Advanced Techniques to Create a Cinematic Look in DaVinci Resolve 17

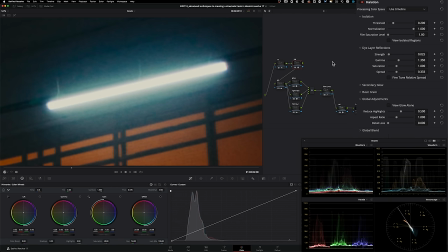And then I'm going to take the spread there and turn that up as well.
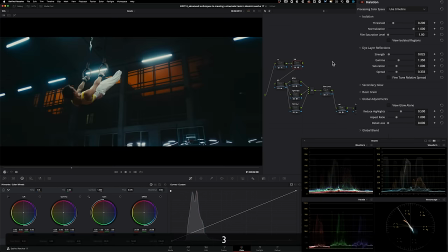And now if I pull back and if I do before and after,
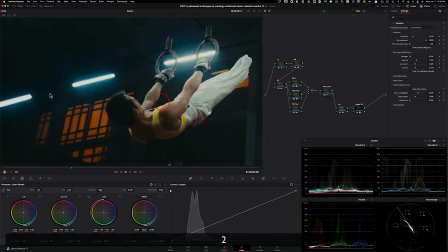again, we're going after that atmosphere, that imperfection that you get through the film negative.
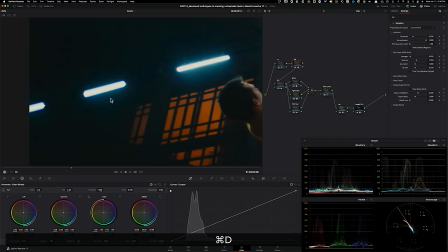And that's what we're going after.
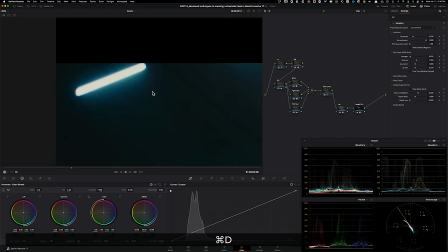That's what makes film so much more cinematic than digital, because digital is too calculated, it's too perfect, okay?
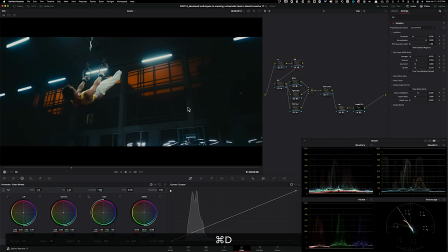Where the photochemical process is organic and it's more cinematic, okay? Just at least to our eyes. And I like that.
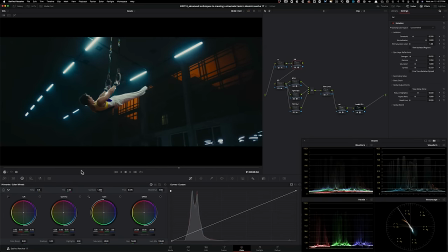Again, not overdoing it, just doing enough where it's tastefully done, yet just look at what all these effects did, okay? And the way we used them. So if I turn this on and off, just look at the character that all of this added.
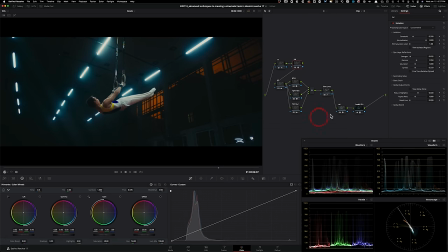Now, mind you, we're not using any power windows. We're not using any qualifiers.
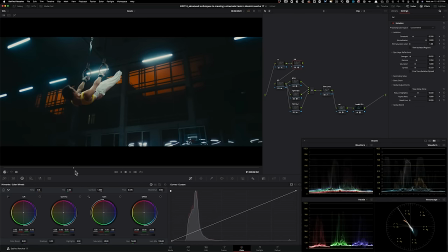We're not even using HSL curves. All we're using are these broad
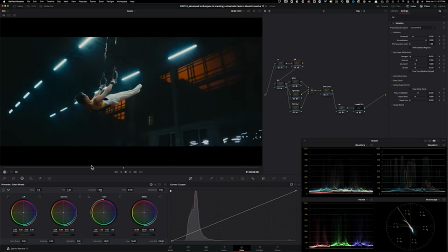stroke tools that created something very, very beautiful, okay?
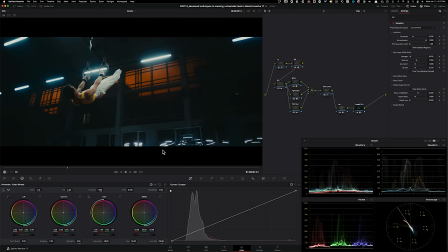And like I said, guys, even advanced techniques don't mean rocket science, okay? It's all about how you wield the sword is what makes you an expert. So let me kill everything, start from the beginning.
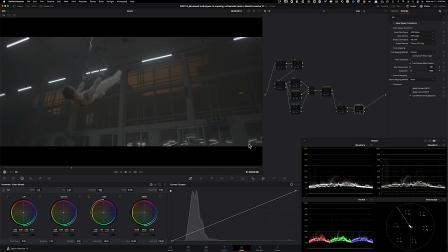I went with the Kodak 2383 because that's where the experience comes in.
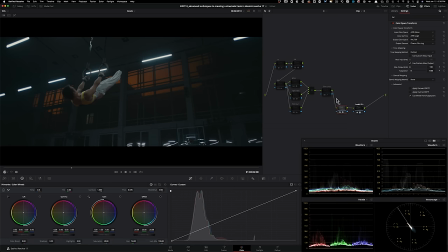I wanted to create a film look, and that's the first step in doing that. If done right, then I took my custom curve and further enhanced that film curve. Then we went in our primaries and just lifted the bottom up a little bit, added a little bit of cyan to give it more of a cinematic look.
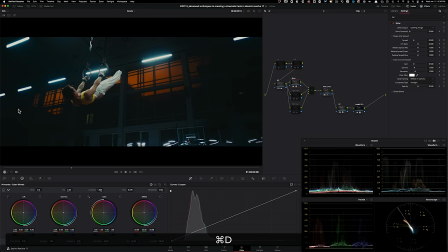And then I dropped in glow and just look at how 3D, how it just made everything pop. I added light rays to give our lights some volume. We added film blur, and it's very subtle.
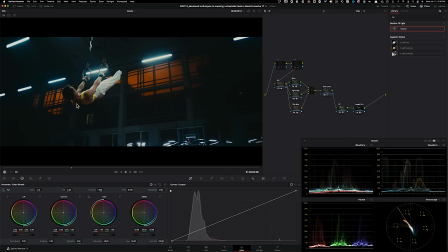Probably you can't tell on YouTube, but I promise you I'm looking at a 4K image and it really goes a long way. We added noise reduction, and if you look at in this area, even like this, you can tell the difference, okay? So after, before, all gunky, after all cleaned up.
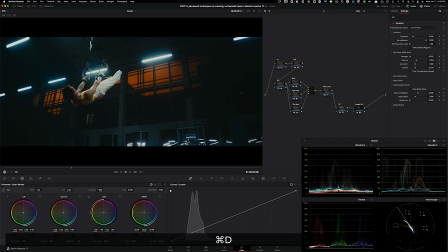And then we added halation, which just helped us with that ambiance, with that like atmosphere that we're after. And let's check out the final look in full screen.
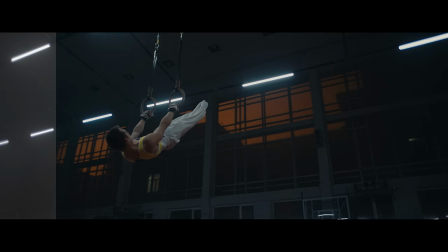Haters talking to me, tell them pipe down. Or it's lights out, zeros on the debit, baby.
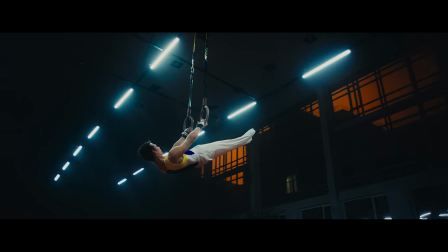All I do is swipe now. Gucci sweater, $5,000.
So now you can pretty much tell that there's a method to that madness, right? Like, you can't just like throw all different nodes in whichever order and, you know, cross your fingers and hope for the best. That's not how color grading works. It's not rocket science, but at the same time, there is a certain structure.
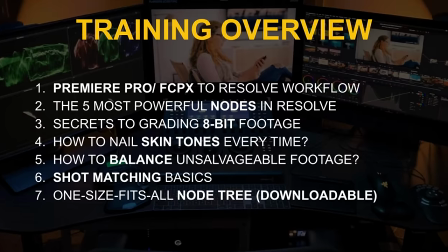If you want to learn more about that, I highly, highly encourage you to checking out the free training. Link is going to be up top and in the description below. That said, make sure to hit the thumbs up, subscribe to the channel for more awesomeness, and remember, work hard, get obsessed, get possessed. I will see you guys in the next video.